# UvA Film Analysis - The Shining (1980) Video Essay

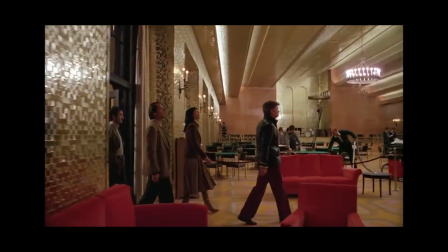[4:26]
The color does not evoke the feeling of anger, but rather acts as a colorful touch to the mise-en-scène. As the film progresses, the intensity of the color red increases to become much more dominant,
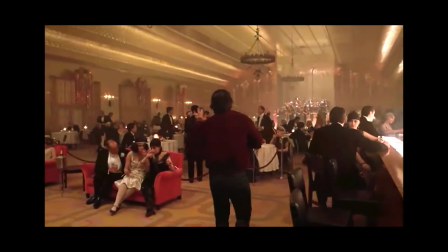[4:34]
and begins to be used during scenes that evoke a certain discomfort, hinting at the existence of a possible threat.
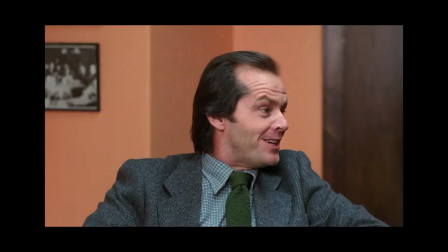[4:40]
This change also becomes evident in Jack's costumes, where we clearly see him switch from green pieces of clothing to costumes that are dominantly red.
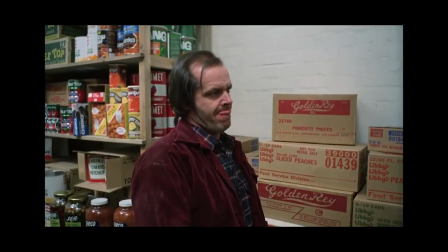[4:47]
With this notion in mind, it is possible to argue his red velvet jacket accompanies him on his way to insanity.
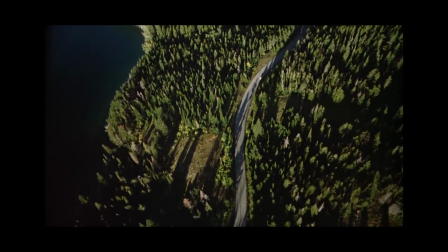[4:53]
A similar argument can be made for the color green,
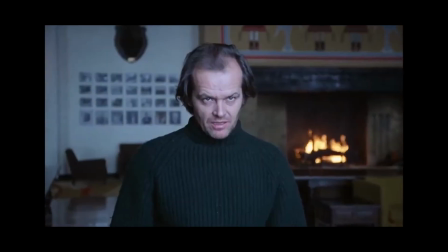[4:56]
where in the beginning of the film it is regarded as a welcoming soft color. The end of the film depicts a much more sinister representation of green,
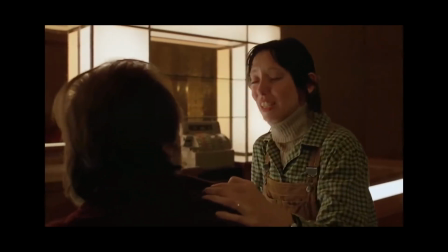[5:02]
emphasizing the uncomfortable nature of the Torrance family's transforming instability.
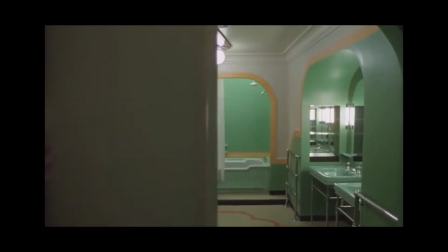[5:06]
Room 237 is a brilliant example of how the color quite literally evolves to become more gruesome, sinister, and a little bizarre.
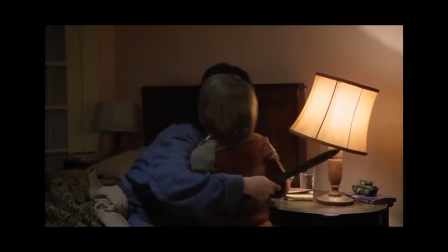[5:13]
The certain change in mental state is not only evident in Jack Torrance's character, but is also visible with Danny and Wendy.
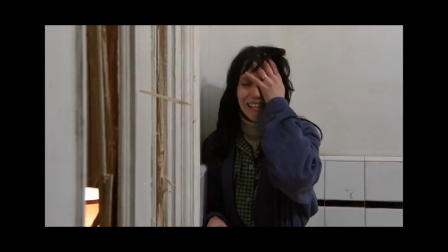[5:20]
Not only red and green are presented in the film, colors such as blue and brown are also very evident on the screen.
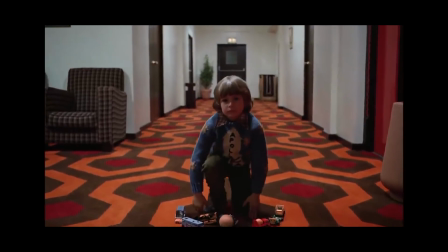[5:25]
One of the characters that is often seen wearing blue is Danny, which associates him with a childlike innocence.
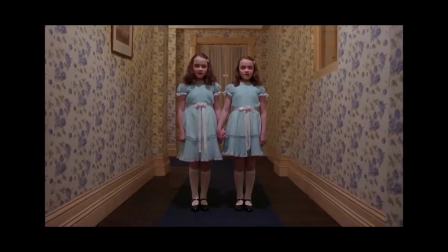[5:30]
This is also the color the twins wear in Danny's visions.
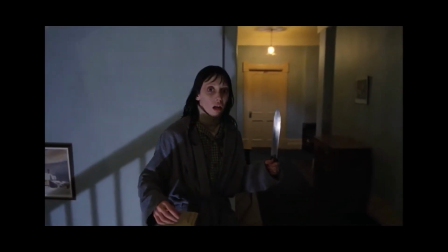[5:33]
The director also connects blue to Wendy as she sees visions of corpses in the gold room, which makes her confront reality and how the hotel can bring death to their family.
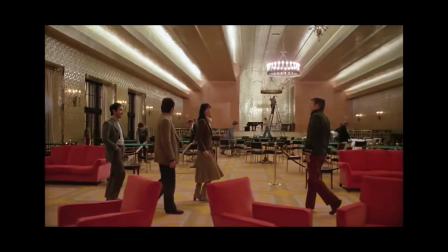[5:42]
Wendy's character uses red as a representation of her love for Jack. However, as her character progresses, she is seen wearing brown and green, thus becoming emotionally stronger.
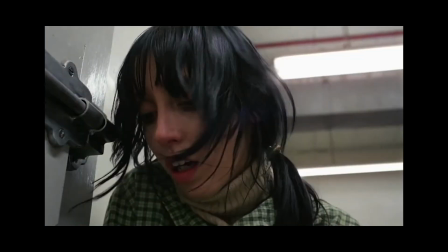[5:51]
These colors ground her to reality and survival. Whereas before she used to accept Jack's violence and alcoholism, this is no longer the case.
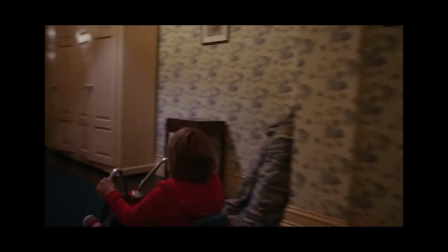[5:58]
The colors that surround them also undergo change and reinforce the narrative and message of quietly going insane together.
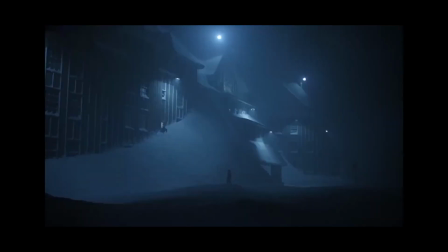[6:05]
Using the colors in a particular way reinforces the narrative and allows a clear flow to happen.
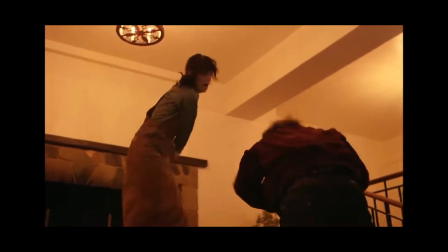[6:09]
As the storyline develops, the color palette encoded in the film's internal language undergoes change in meaning, enabling the audience to understand how the film is evolving.
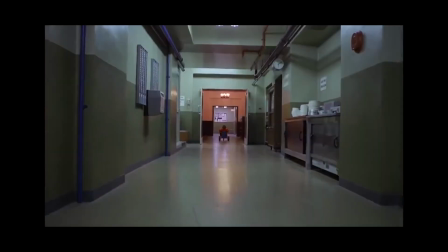[6:17]
This evolution in costume color palette and its semantic meaning is also reflected through the changing of colors within the overall mise-en-scène.
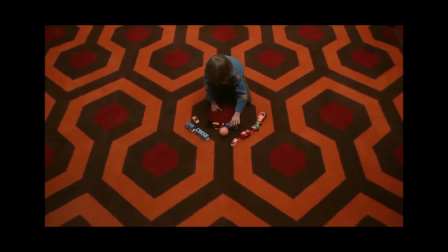[6:24]
In film, the majority of our attention tends to be brought to the most dominant subject.
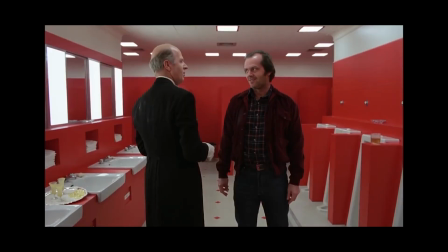[6:28]
With Kubrick's tendency for symmetry, the dominant subject is typically whatever character or action is occurring.
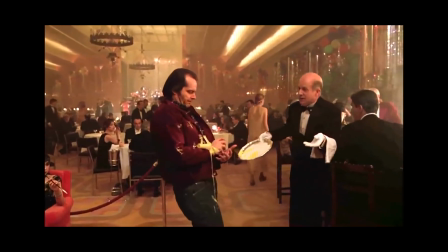[6:33]
This pushes us to neglect the subtleties of the mise-en-scène, that together create the tone that the film relays.
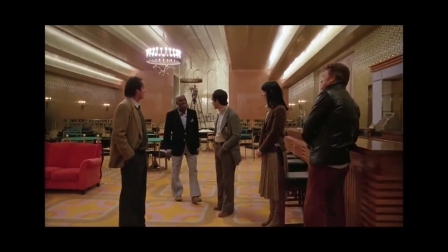[6:39]
In some films, and definitely in this one, the environment and setting play such a key role in the development of the plot that it can even take on characteristics of itself,
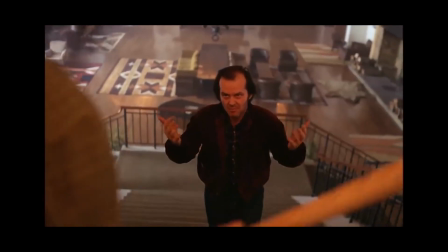[6:46]
allowing for the colors within the mise-en-scène to be reflective of the setting's effect on the characters.
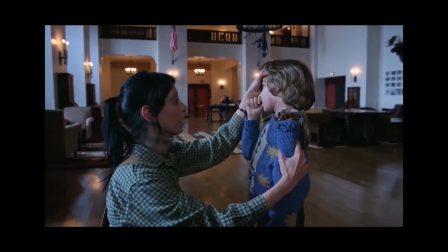[6:52]
Kubrick's deliberate use of different color saturation, such as different types of greens and reds as the film progresses, helps the director to emphasize the transition of the film.
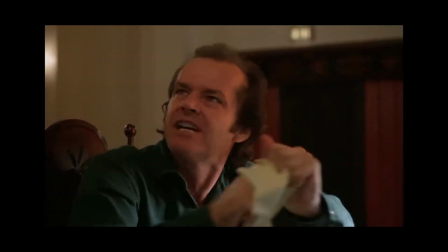[7:00]
Colors have a psychological impact on people and how they interpret, hence colors can affect us emotionally and psychologically.
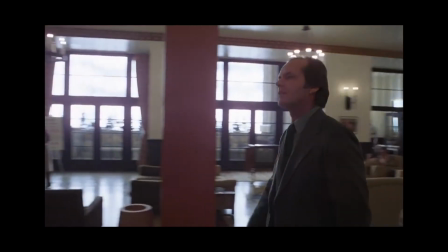[7:07]
As the film opens, we see Jack Torrance attending his interview at the hotel for the first time with a clear distinction between his grey and green suit and the pastel-like orange-red on the walls. Oftentimes we cognitively connect the color green to nature, and through nature is life. And from Jack's entrance through the mountains, nature is the audience's connection to him at this point.
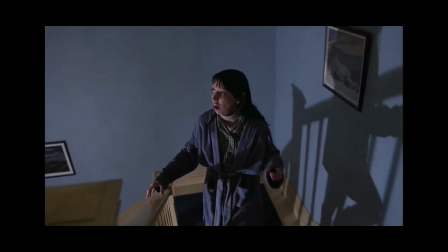[7:25]
We are directly or indirectly influenced by colors.
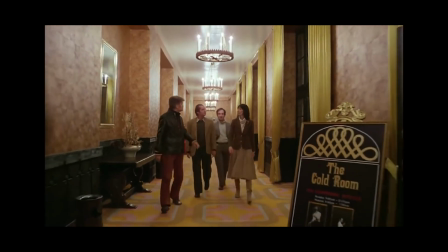[7:28]
This psychological influence affects our subconscious mind, and it has cognitive visual effects on how we emotionally interpret things and perceive reality.
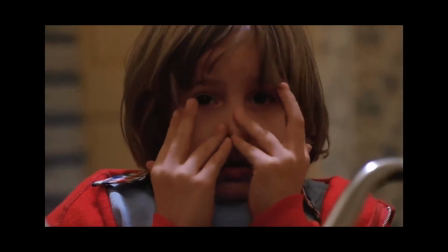[7:34]
The effective use of colors in The Shining enhances and successfully sets the atmosphere for a psychological horror film.